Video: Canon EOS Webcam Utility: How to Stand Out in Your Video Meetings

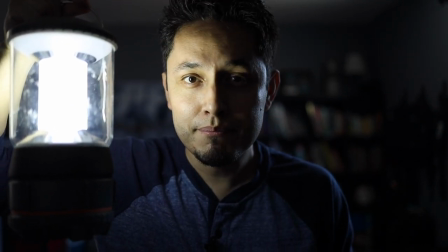(0:00)
It's important to consider lighting before you start a stream, participate in an online video meeting, or do a video interview.
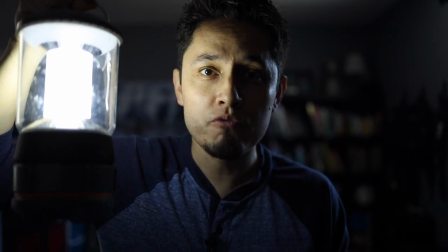(0:07)
In this video, I'm going to show you how you can go from this to this.
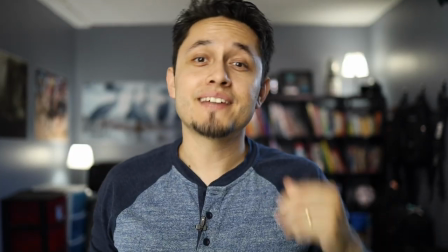(0:12)
So let's get started.
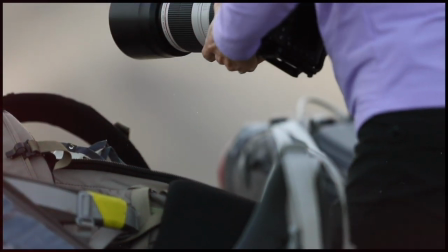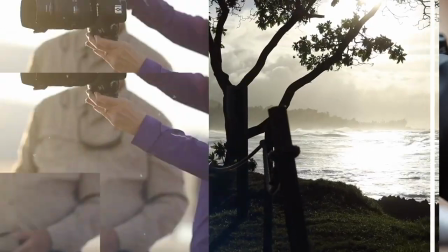What's up everyone? I'm Renato, Senior Pro Market Specialist for Canon USA. And in this video, I'm going to show you how you can improve the overall look on your online video meetings.
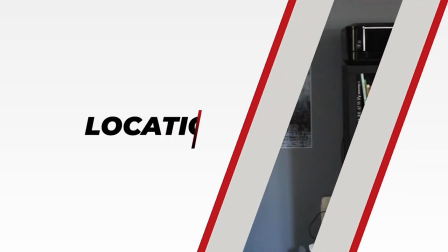(0:37)
Some of the topics we will be covering will be Location. Choosing a place in your home or office.
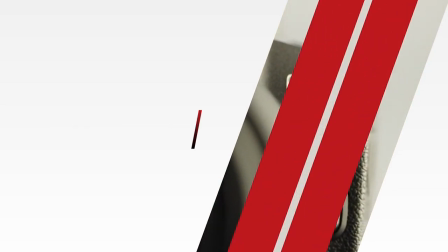(0:44)
Camera. The difference between using a small webcam and a photo camera. Background. How to light your background using practical lights.
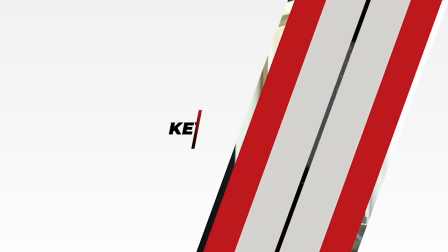(0:52)
Windows. How to manipulate the light coming from a window in the room. Key lighting. How to create a soft light source for your key light. The first thing you're going to have to decide is what part of your home or office is going to become a dedicated streaming room. It could be your bedroom, a dining table or even a large closet. For a lot of people it tends to be whatever part of their house gets a lot of natural daylight. But for me I like to base it off of my background and the reason for that is because my background is what my audience is going to see.
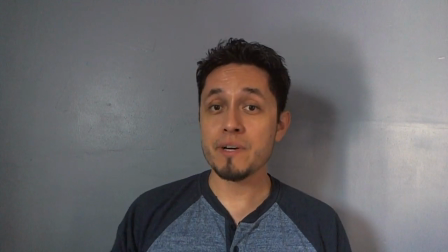(1:22)
There are two kinds of backgrounds you can go after. The first one is up against the wall which tends to be the easiest. The only thing you see is myself and the color of my wall. I'm personally not a fan of this type of setup it doesn't really act enough depth and it's not very cinematic but if you're a video game streamer this
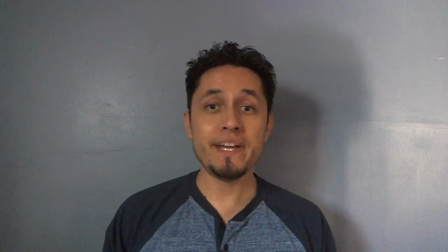(1:39)
could be beneficial in the sense that you can paint the area behind you with green screen paint and superimpose yourself onto the video stream but for what I do and for what I need I'm going to do something different I'm going to turn the camera around I
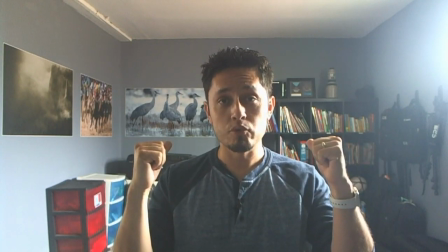(1:53)
am not against the wall anymore and now I'm aiming the camera towards the room adding a little bit more depth to my image Now,
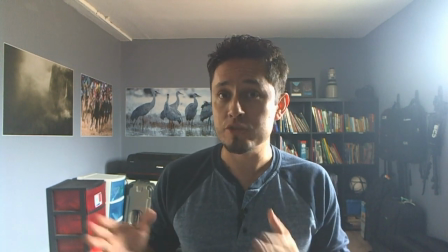(1:59)
this is going to help me get that more cinematic look I'm trying to achieve, but as you can tell,
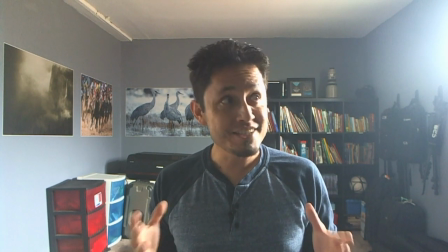(2:04)
I'm still being auto-exposed by the webcam, and it's not doing that good of a job in this tricky lighting situation. So let's move on to the next topic, camera selection. When it comes down to camera selection, one of the biggest factors that's going to affect the look of your video is the size of its sensor.
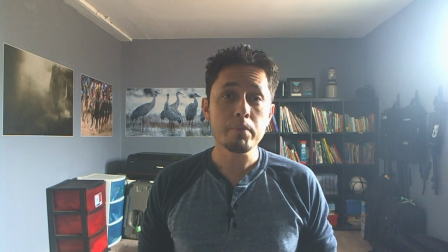(2:22)
On a traditional webcam, the sensor is really small. But if you upgrade to a camera with a larger sensor like that of the G7X Mark III,
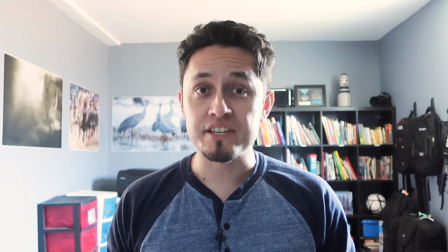(2:31)
the G7X Mark III utilizes a larger one-inch sensor that offers a better looking image than that of my webcam. But to get the more cinematic look that I'm trying to achieve, I am going to have to go with a much larger sensor.
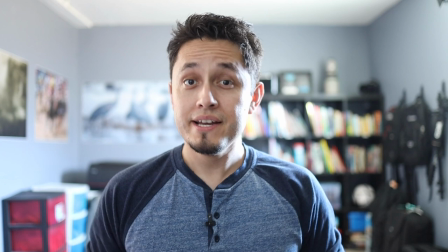(2:47)
I am now using a Canon EOS R mirrorless camera. This camera utilizes a 35mm full-frame sensor.
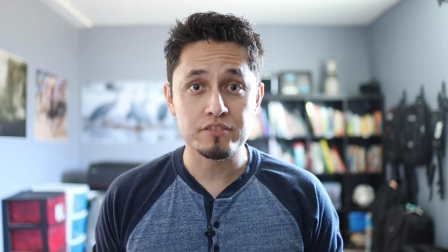(2:54)
The sensor is about 2.5 times larger than that of the G7X Mark III, and about 7 times larger than that of my webcam.
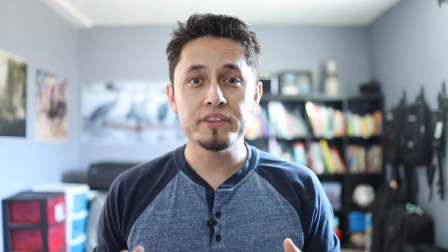(3:03)
This larger sensor helps gain a more cinematic look with the help of the shallower depth of field within my image.
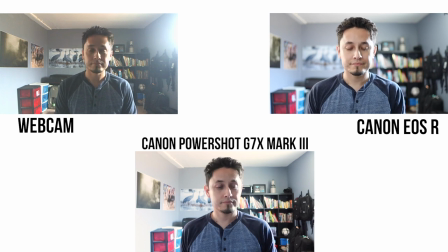(3:10)
When you compare all three sensors next to each other, you can see the different kinds of looks each camera can give you. As you progress to the larger sensors, you gain more detail and a shallower depth of field. For what I am trying to achieve, I will be going with the EOS R for its better image quality and shallower depth of field.
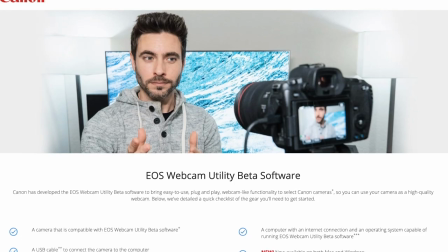(3:29)
And if you want to learn how you can use your Canon camera as a webcam, click on the link below to learn more about our EOS webcam utility.
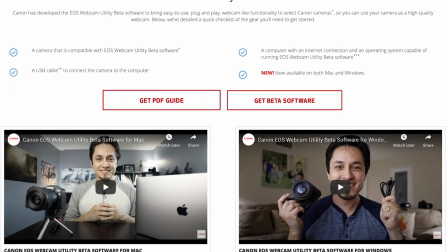(3:37)
If you do decide to use a DSLR or mirrorless camera, you have the added option of changing your lenses.
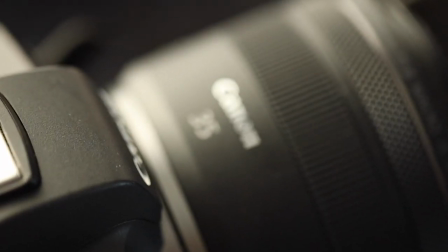(3:43)
For my setup, I'm going with the RF 35 millimeter with a 1.8 aperture.
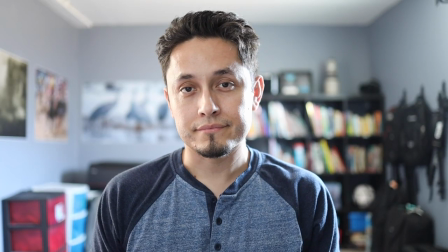(3:49)
This wider aperture offers a great shallow depth of field at a great focal range.
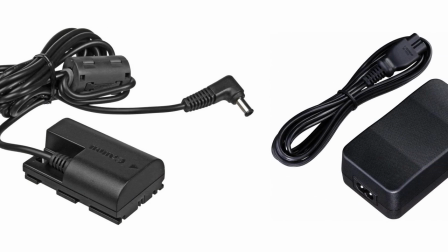(3:54)
And if you tend to have long video meetings, you might want to invest in our AC adapter to make sure that your camera doesn't shut down during a very long meeting. This is when most individuals stop and say it's good enough, but we're not going for good enough. We want to stand out.